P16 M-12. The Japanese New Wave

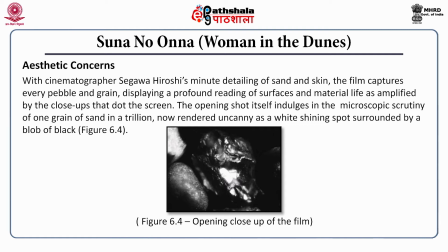Sigavar's sharp imagery makes every grain stand out but as individual entities they are both monstrous and useless, soon lost to the infinity within which they exist.
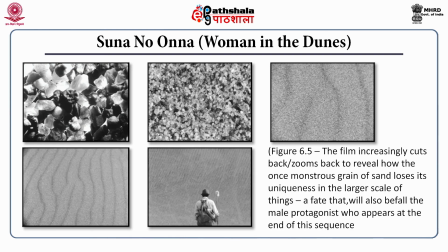Sigavar's sharp imagery makes every grain stand out but as individual entities they are both monstrous and useless, soon lost to the infinity of the world within which they exist. As the frame gradually cuts back to reveal trillions of grains on the desert landscape,
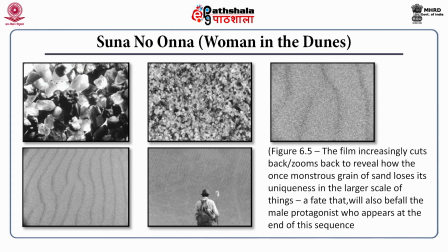they appear to tell a similar fate that will befall the male protagonist, that he too will be rendered a banal, pointless entity lost in the world's vastness. This we see in figure 6.5.
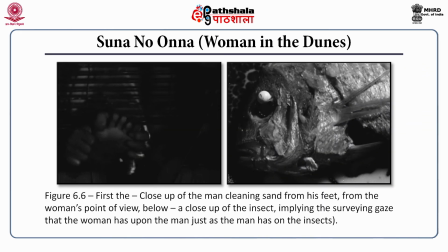With Segawa's cinematography, the images of the landscape and of objects, moreover, are experienced as deeply disturbing and yet vivid and rife with details, inviting us to touch and feel the material world in all its forms.
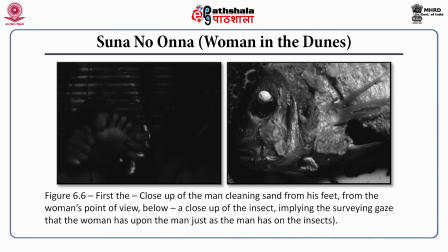Here, a pattern of sand creeps down the hillside and insect disappears into the granules like a monster in the mist and sand tirelessly clings to the naked bodies,
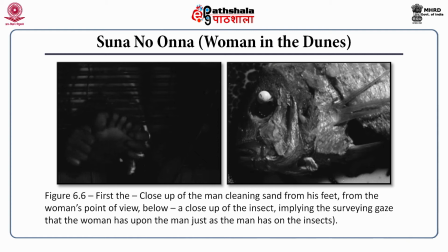beckoning us to wipe them away. When the man enters the hut, brimming with an all-knowing urban arrogance, he too is visualized with the close-up of his feet. But this time from the woman's view. Now we see that she examines him like an ethnologist,
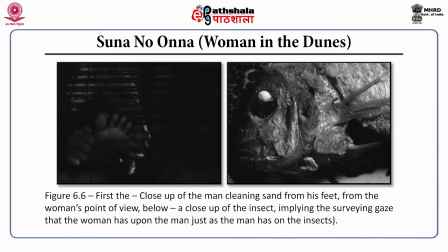what the professor is, and as if she too has found her new insect. In figure 6.6 we see the first shot reveals the close-up of the man cleaning sand from his feet but this time from the woman's point of view as I mentioned earlier and below we see a close-up of the
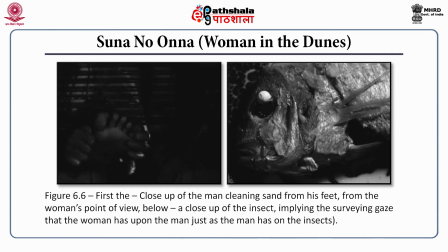insect implying that the surveying gaze that the woman has upon the man just as the man has upon his insects. The soundtrack too is bursting with the sound of a creaking ladder and the groans of the man as he restlessly fidgets and in contrast,
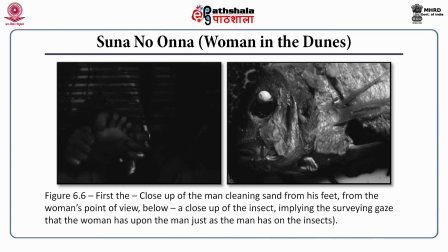the woman's voice is soft, inviting us as she beckons us into her place.
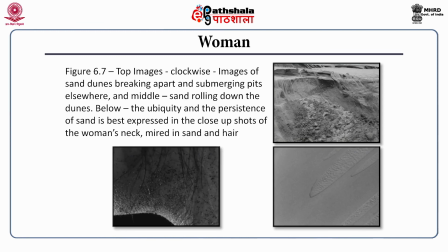As the film progresses, their lives confined to the banal domestic course, Teshigahara periodically cuts to the sand outside to remind us of its abundance and autonomy, underlining that it too has a life of its own, unaware of the ways of man.
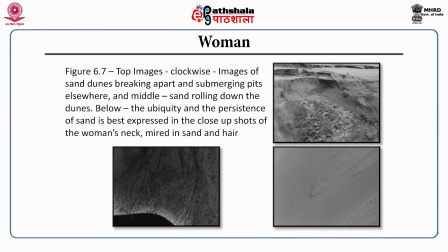The sand slides are shot in sharp angles as they trickle downwards like a stream of a mountain and when they creep into the pit. The different movements of sand give us a feeling that little by little sand will flood the pit and in effect submerge the man.
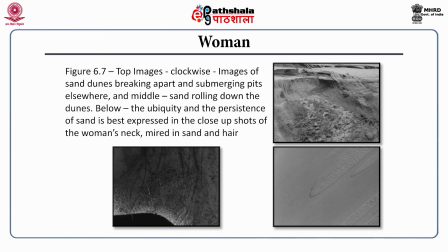For more, please follow figure 6.7. More than even the intense visual detail,
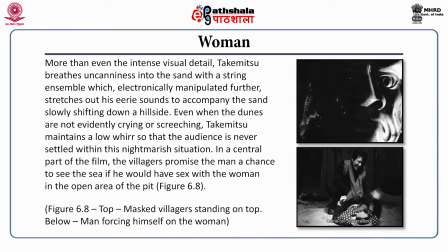Takematsu breathes uncanniness into the sand with a string ensemble which electronically manipulated further stretches out his eerie sounds to accompany the sand slowly shifting down the hillside. Even when the dunes are not evidently crying or screeching,
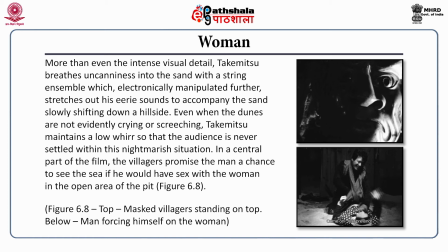Takematsu maintains a low whir so that the audience is never settled within this nightmarish situation. In a central part of the film, the villagers promised the man a chance to see the sea if he would have sex with the woman in the open area of the pit.
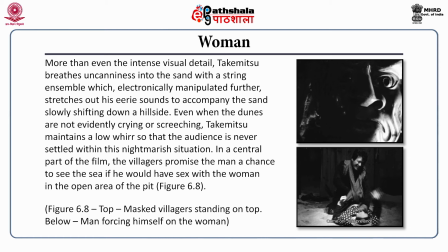In figure 6.8, with the spotlight focusing on them, the villagers assemble around the top of the pit, their faces covered in gargoyle-like masks, their everyday selves overlaid with a pitiless and hieratic tone.
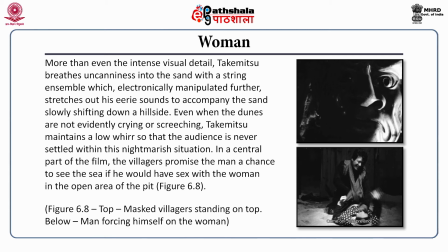Abruptly, machine-like drumming from the demon-killing drums begins and the man himself forces on the woman.